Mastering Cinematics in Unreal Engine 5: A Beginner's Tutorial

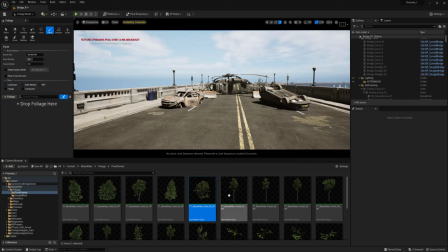If you're making an entire forest and need a whole variety of trees you can drag all the models in there and it will randomly spray them around as you paint but for this example we just want one tree so drop in your favorite and then click the little checkbox in the corner to
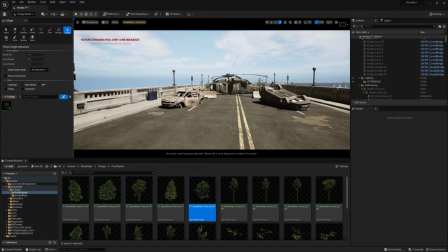activate it and then click on single instance mode that way we're not spraying it all over but rather placing it individually but to give them some variety click on the mesh and scroll down and change the scale x max to something like 1.1 1.2 somewhere in there that way they'll all
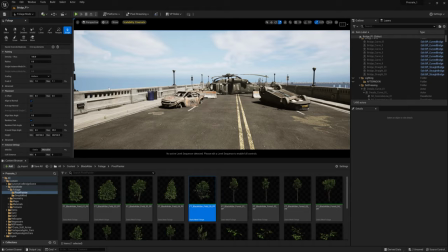be scaled slightly differently they're also going to rotate randomly by default so we'll have some variety now all you need to do is click
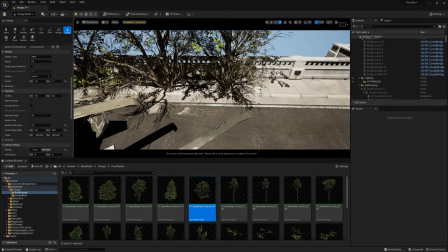wherever you want a tree and it will appear so just go down the road and start placing trees wherever your heart desires it helps to keep in mind that
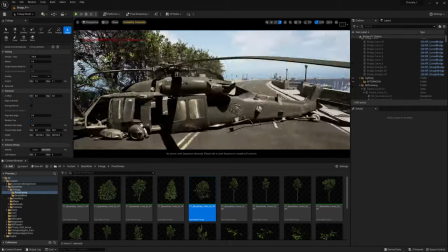we're not making a video game level we're making a cinematic shot for this example the camera is going to start in pretty close to the helicopter
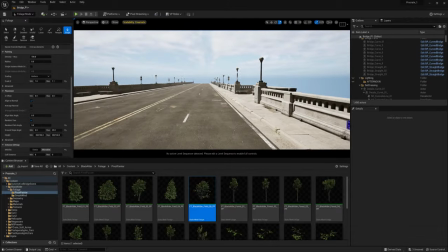and it's only going to pull back a little bit like this so if you already know how you're going to frame the shot don't spend too much
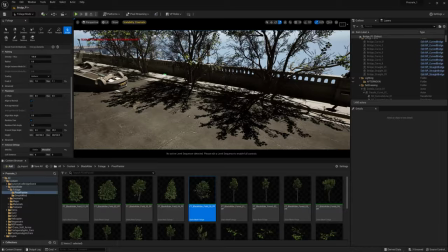time adding trees that will never be in frame so let's just place a few more on the other side of the bridge as well and then check our rough camera angle again to make sure it looks good don't forget that you can experiment with the lighting by pressing ctrl l and moving the mouse around from this low angle we can kind of see through the helicopter and it's pretty obvious that our scene just ends so let's switch back to select
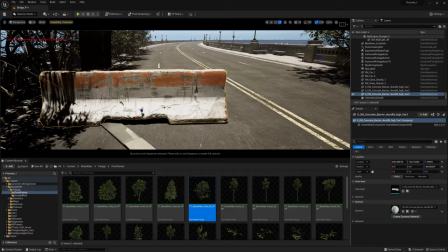mode and add some more cars or maybe barriers back there to block it off next we can add some grass and weeds another small detail
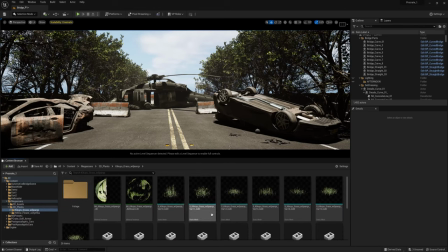in the mega scans folder navigate to the grass that you downloaded earlier, and you might find static meshes as well as a foliage folder. The static meshes can be placed manually one at a time, and the foliage meshes can be sprayed around the scene like with the trees, but let's start by placing a few in some key areas.
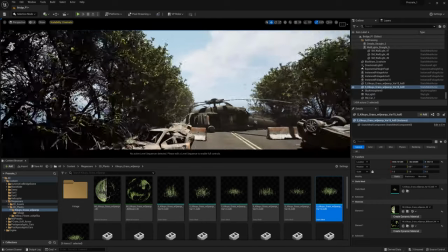Like, for example, they can be used to integrate larger assets into the scene by placing them right near the edge.
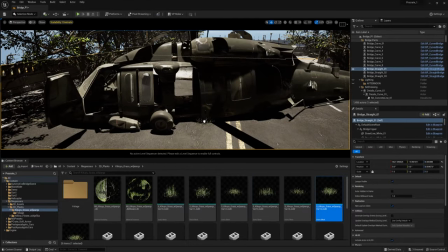In real life, objects are not sharply separated from each other in our vision,
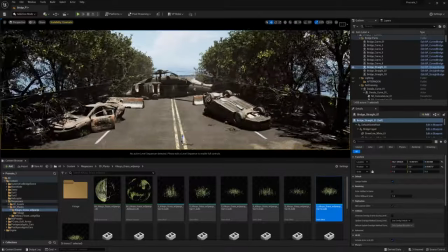so placing debris and grass and cobwebs and things like that at the base of objects can
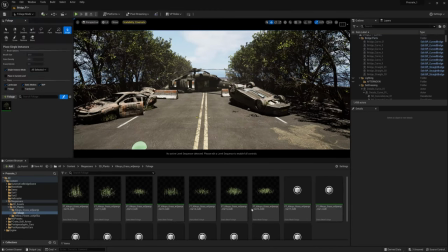help break up the sharp rigid lines in the composition since we've placed a few key pieces of grass we can use the foliage system now to quickly spray in some filler so go into the foliage folder and then switch to foliage mode and drag a bunch of these grass assets into the foliage brush notice that the tree is still in there so click the checkbox to deactivate it and then activate all the grass meshes don't
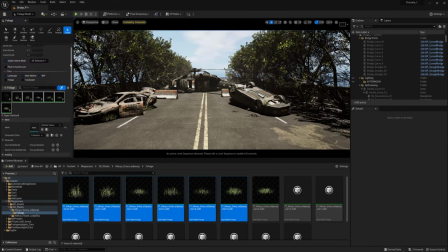forget to change the max scale a bit so that you can get more variation and also this time we don't want single instance mode to be active because we want to spray these things around if your brush is too big or too small you can adjust the brush size and the options along
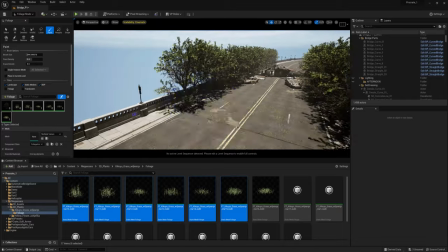with the paint density and now just click around the scene to quickly apply a bunch of grass and weeds if you go a bit too crazy or if the
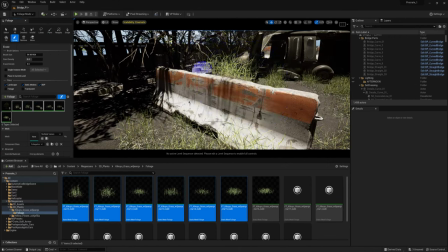grass ends up where it shouldn't be you can switch to the erase brush to remove some of it if you downloaded other foliage like
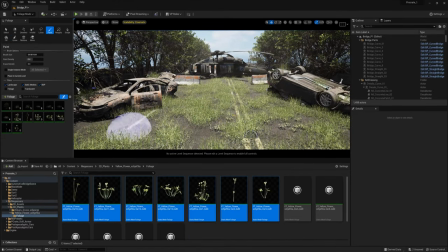weeds or flowers or bushes take some time to place those now to break up the uniformity of the grass okay now it's time to get
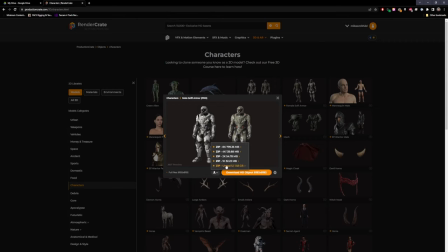our characters set up and animated the sci-fi soldier is set up to work with the unreal 4 skeletons so if you have some soldier animations from the
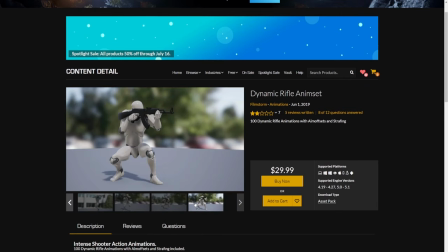unreal marketplace already then they should work just fine but they're not usually free so if you want to use the free miximo animations we'll need to
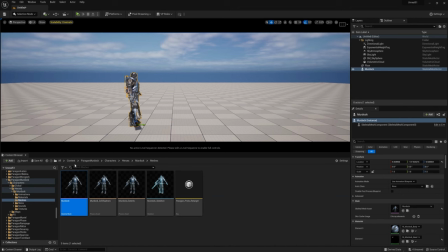do a little bit of setup really quickly though let's talk about an important concept when it comes to character animation to demonstrate i'm going to use this
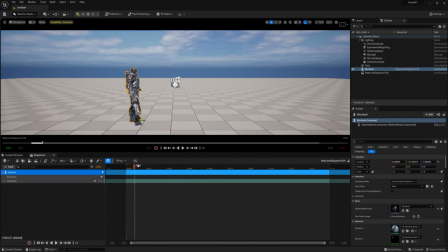murdock character from the unreal marketplace and there's no need to follow along with this part we're just going to try to illustrate a point if i make an animation sequence with this character you can see that the animations are all in place as if he's walking on a treadmill. This is good for video games but if we're gonna try to make a cinematic, it creates extra work for us.
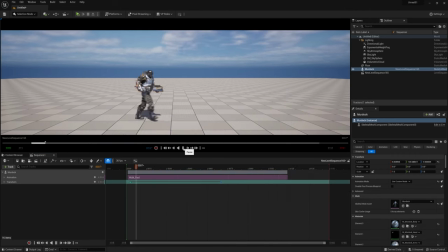We would need to keyframe him moving forward and it's really difficult to get the speed just right so that his feet aren't sliding. So we'll keep that in mind as we're looking for animations in Mixamo. We don't want to accidentally download in-place animations.
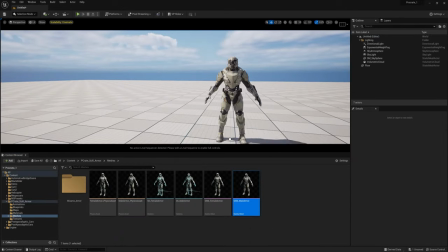Navigate to the sci-fi armor folder and into meshes and find the male or the female skeletal mesh.
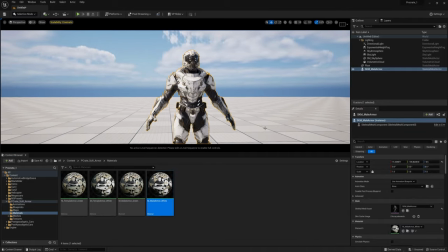As I mentioned, these are rigged but not to the Mixamo skeleton, so if you want to use those free Mixamo animations we need to export them.
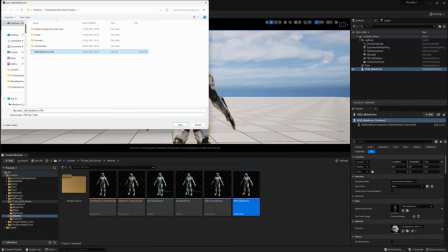Right click on the skeletal mesh and choose asset actions export and then export it as an FBX and untick all of the options.
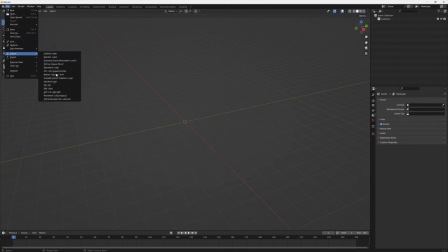Now open up blender and delete everything out of the scene and import the FBX and when the import window pops up untick the animation option.